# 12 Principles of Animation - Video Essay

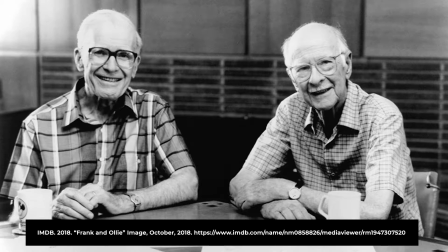(0:04)
The 12 Principles of Animation were originally developed by two well-known guys who worked at Walt Disney Studios in the 30s.
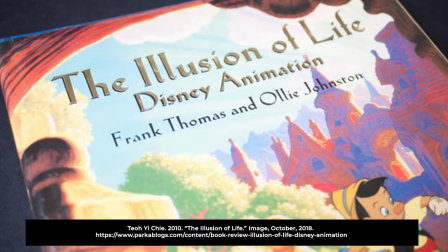(0:12)
Together they wrote a book called The Illusion of Life, which explained the 12 different principles.
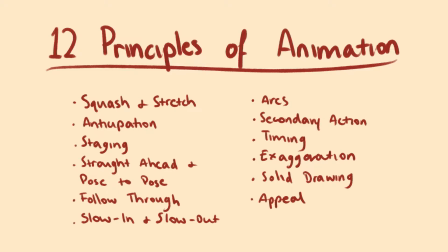(0:16)
I believe that the 12 principles of animation are crucial in both 2D and 3D animation, and that without these principles we wouldn't have animation at all. I will be showing you some examples from my own work as well as clips from Avatar: The Last Airbender. The first principle is squash and stretch. It gives the illusion of weight and volume to an object or character as it moves and emphasises its speed and momentum.
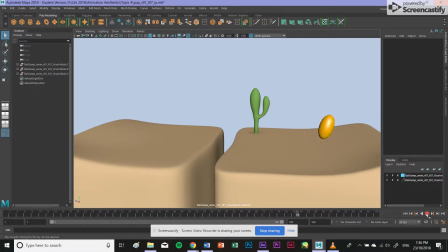(0:40)
As you can see in my animation, when the ball bounces and hits the ground, it flattens out, giving the ball a sense of weight. As the ball then bounces upwards, it stretches, showing the speed at which the ball is travelling.
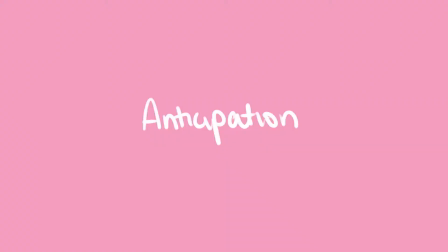(0:52)
The next principle is anticipation. This principle prepares the audience for a major action that is about to occur, such as a character starting to run or change their expression.
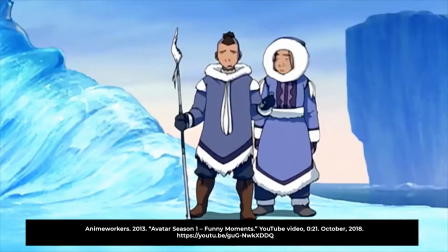(1:02)
Here, the anticipation is shown as Appa is about to sneeze.
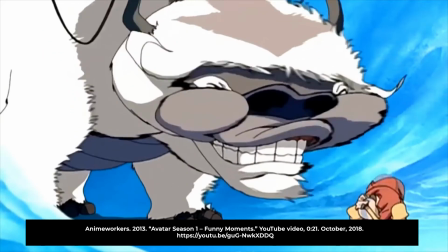(1:06)
His expression changes and he starts to inhale as he prepares for the oncoming sneeze, and then the audience is rewarded when he finally does. The next principle is staging. The audience should clearly understand a character's mood, attitude, or thoughts by their actions and poses as it relates to the storyline. You want to get the idea across by using a few clearly stated actions. I believe this clip uses staging quite well.
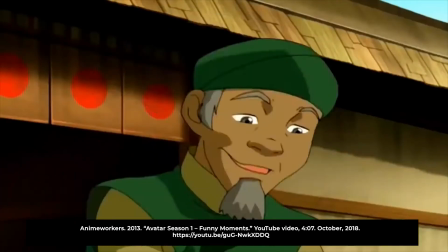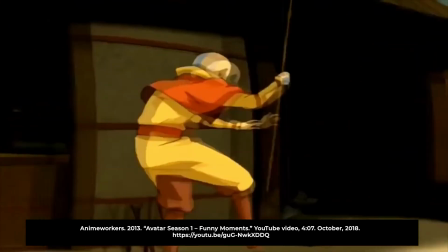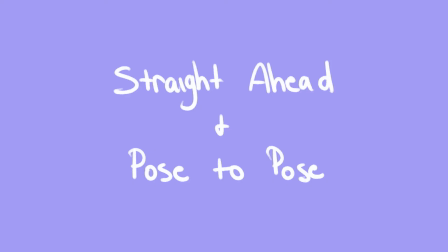(1:43) My cabbages!
The next principle is straight ahead and pose to pose.
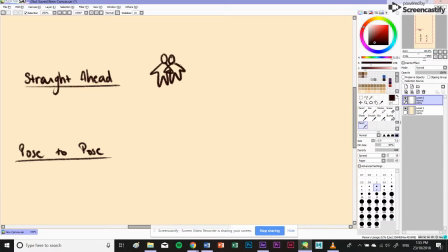(1:48)
The straight ahead method starts with the first drawing and then goes to the second and then the third and so on until the end of a scene. The pose to pose method is where there are drawings at the beginning and end of each key pose throughout the scene. It is more planned out and therefore easier to control proportions and actions, but the spontaneity of the straight ahead method is lost.
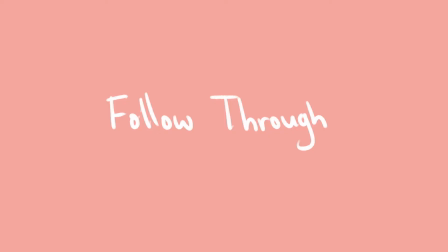(2:08)
The next principle is follow through. This is when the main mass of a character or object stops moving and all other parts attached continue to catch up.
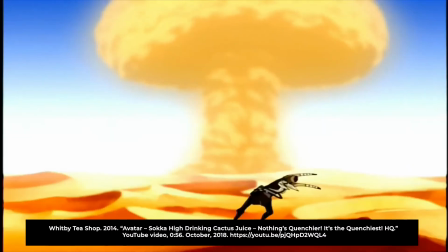(2:17)
In this scene, you can see both Sokka's arms and Momo's tail follow through as they move from side to side. The next principle is slow in and slow out. It refers to the way movement starts off slow, then builds up speed, and then slows down again when finishing. As an action starts, there are more drawings close to the beginning pose and the finishing pose, with fewer in the middle.
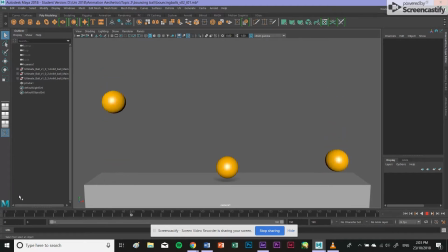(2:37)
This shows that as the balls go up, they slow down at the top, and as they fall, they gain speed until they hit the ground. The next principle is arcs. Arcs are present in almost every action, giving animations a more natural flow. This is clear in the movement of humans and animals, where any motion is executed in an arc.
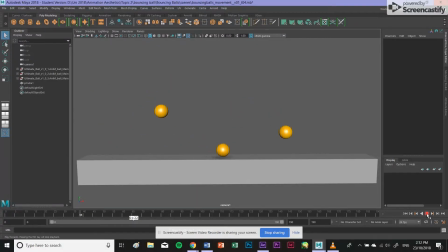(2:56)
As seen here, the bouncing balls follow a pattern of arcs when they move across the screen. The next principle is secondary action. This is described as the gestures that reinforce the main action to add more depth to a character's animation.
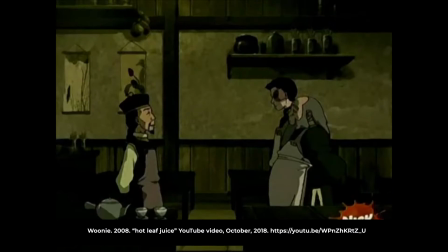(3:10)
Here you can see Iroh is about to drink a cup of tea, which is the main action,
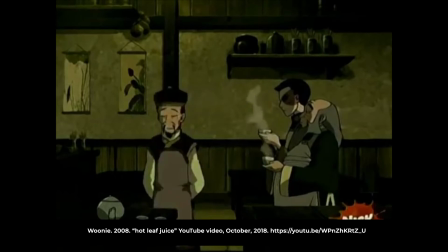(3:14)
and the secondary action is him smiling contently at the cup and then closing his eyes before he takes a sip. The next principle is timing. An animation's personality and nature is largely affected by the number of drawings or frames embedded between each key action. A character's actions can be faster with fewer drawings and slower with more drawings.
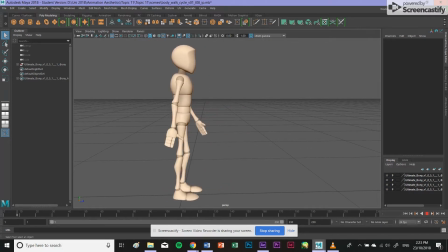(3:33)
In this animation, there are 200 frames, resulting in a very slow walk. Here, this action has only 17 frames, giving this person a very fast walk.
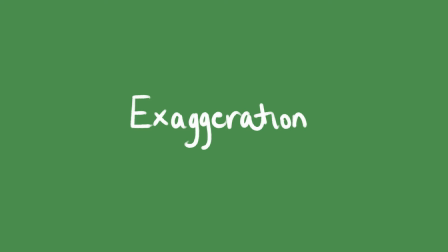(3:42)
The next principle is exaggeration. Every pose, action, and expression can be taken to the next level to boost the effect it has on the audience.
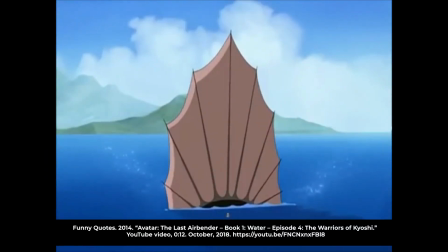(3:51)
You can see here that Aang is running from a large fish,
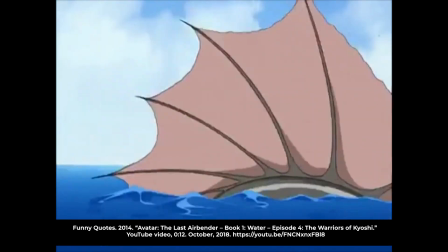(3:54)
and it is very appealing to the audience because his actions and expressions have been exaggerated to emphasize the situation.
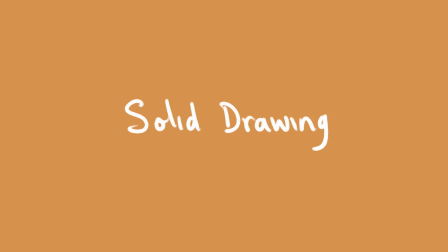(4:00)
The next principle is solid drawing. This is when forms feel like they're in a three-dimensional space by using volume, weight, and balance.